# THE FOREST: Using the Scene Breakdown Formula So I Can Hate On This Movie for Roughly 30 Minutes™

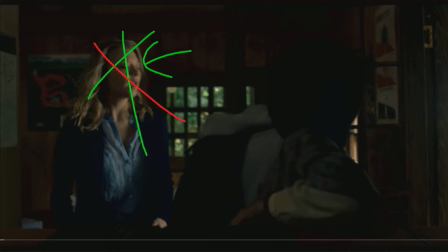491s
It doesn't matter if she doesn't know. It doesn't matter whatsoever if she is mystified. It only matters if you feel all that. When we know it's only been 20 minutes in the movie and it's not going to ruin anything.
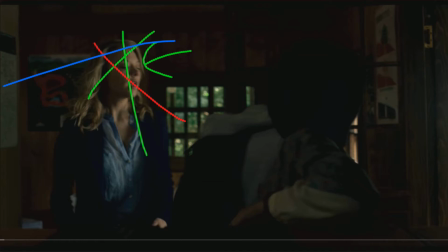508s
This movie's an hour and a half. They're not going to find her dead sister and then go, oh, I better figure out what happened to her. No. If she goes into the suicide forest and killed her, and then we find her corpse, oh, she killed herself.
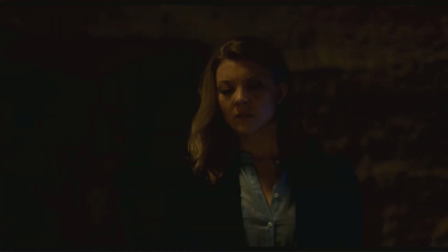518s
That's where we're all going to go. Or she was murdered. But that's not what this movie's about. So there's no reason to drag out this scene like, oh, what's under that?
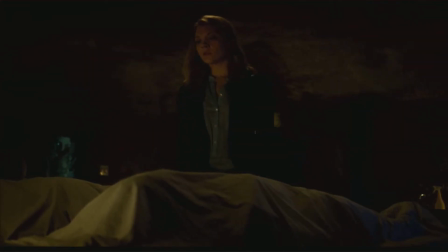528s
It's not going to move. And if it did, what kind of idiotic...
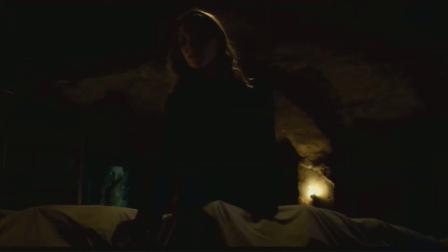533s
To summarize this scene, you wasted your time. It was a waste of a jump scare.
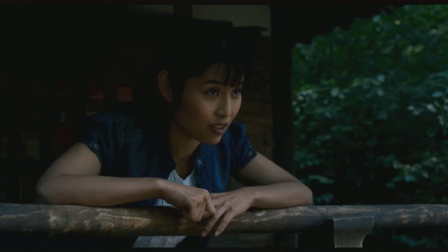538s
You disgust me. Next scene.
You have sadness in your heart. They will use it against you.
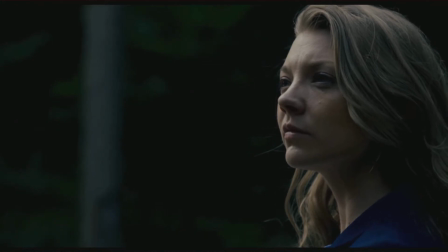546s And they can find you and make you see things and make you want to die.
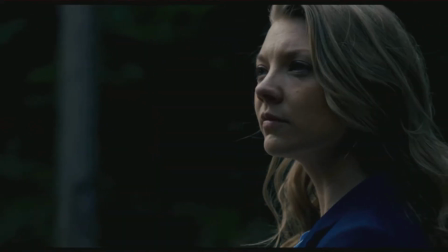554s And you do it yourself.
Okay.
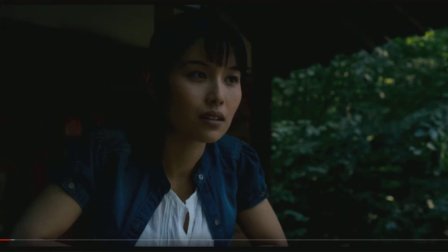558s
Keep note of that, because she ignores that warning, and it really makes me mad.
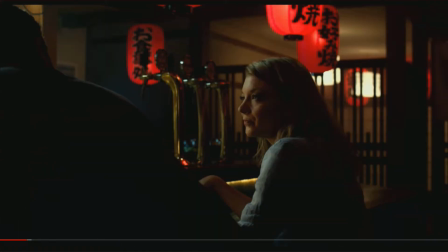564s
Okay, so this is one of the criticisms I had with this movie. In order for this to be supernatural or paranormal, you have to have a natural event. So we're going to have natural. We're going to have natural all around. We're just going to do that. That's natural. This is natural because it's easier to draw lowercase.
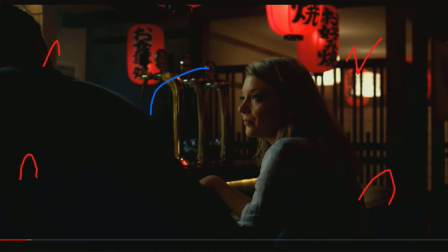583s
But inside this area, the forest, we're going to do it in blue. And the forest, everything inside of it will be green. You have to have supernatural. Supernatural has to take place away from natural, which is why we call it supernatural.
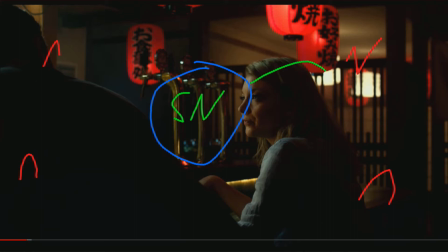599s
This is a natural world, everything outside of the forest. Everything outside of the forest, you know, this is supernatural interacting with natural, supernatural interacting with natural, supernatural interacting with natural, and supernatural interacting with, you guessed it, natural. However, when she says, I can just sense it, and by the way, she is telling the truth.
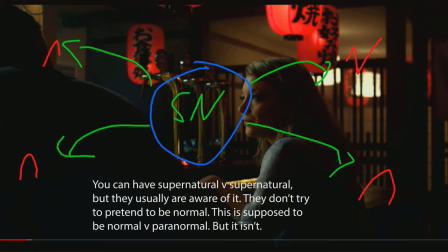615s
She does, quite frankly, sense her sister being alive, and when she dies, her sister, played also by the same actress, is like, oh no, she's dead. Oh, I am so sad. So, right away, you have a supernatural ability that doesn't exist in our natural world, our world, so this whole thing is supernatural.
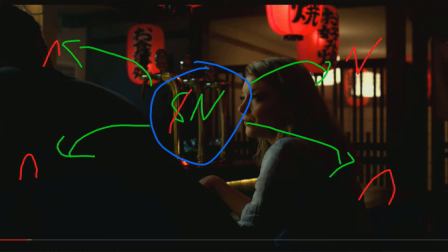634s
Whoosh, take away the supernatural, it's all natural interacting with natural. Cancels out. You can't have a supernatural ability here and then just expect it to not be. And it's like, oh, the forest is weird. Well, I'm weird. She's weird. She's supernatural interacting with supernatural. She kills him. If he was the main character, I would understand that. But he's not. He's a side character.
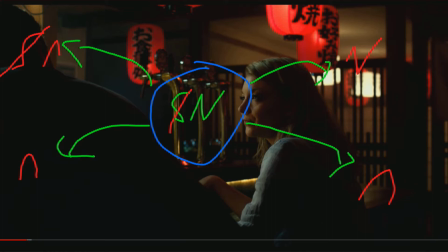654s
It's stupid. Absolutely stupid. Moving on. Oh, this jump scare. Okay. So once again, I'm just going to describe how jump scares work for those of you who don't know.
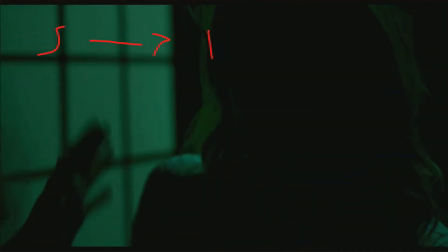664s
You have the scare, and then what should happen is you have the danger. So you have the danger, the scare, the danger, something to fear.
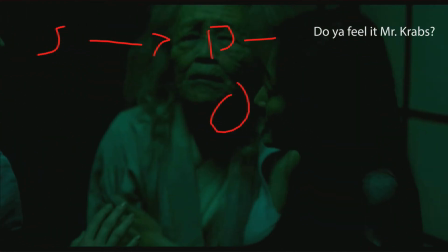671s
Do you fear this old woman? Do you fear this old woman? Do you feel her? No? You don't fear her? No, you shouldn't, because she's an old lady. You see her again, but it's pointless. She's just a senile old woman. Again, this is exactly what you're doing right now, if you didn't know and you were watching this movie.
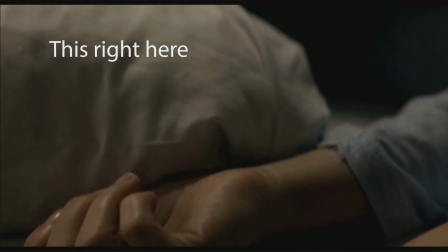686s
You're just going, oh my god. Oh, dear sweet Neptune. You can't do that with a horror movie.
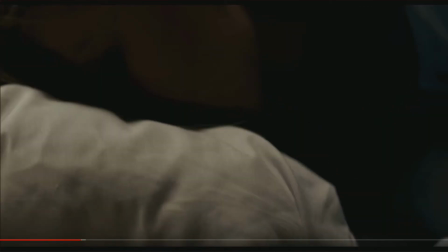691s
You just can't. You can't ruin a jump scare with having nothing to it.
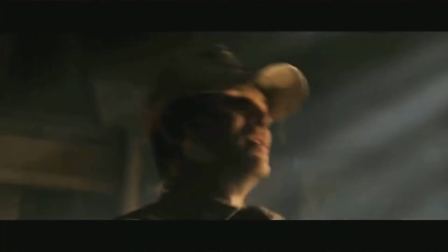696s
Think about it like, when Jason pops out of nowhere or he's just behind somebody, right?
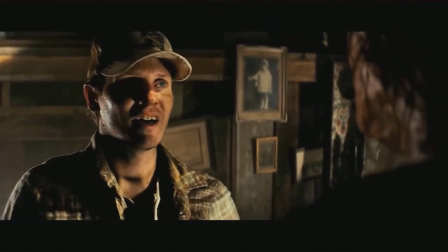702s
You know they're about to bite it. You know they're about to die. Something's about to happen.
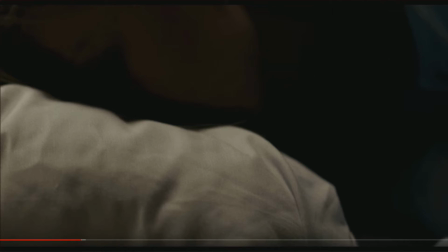707s
They're about to get attacked. That's what jump scares should do. They should be the scare before imminent danger. When you keep recycling, and don't get me wrong, you can have a scare followed by nothing. You can. It's quite all right. You can do that, but you can't abuse it.
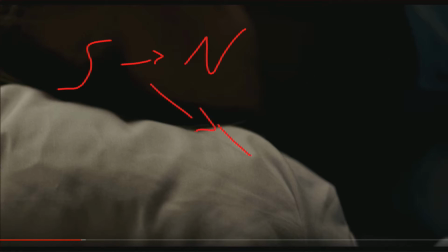725s
You can't do it again and again, and again, and again. And that's all we see in this movie. It's the same recycled jump scare with no immediate danger, and you go, oh, it's okay, it's that again. End of that rant. Now let's move on.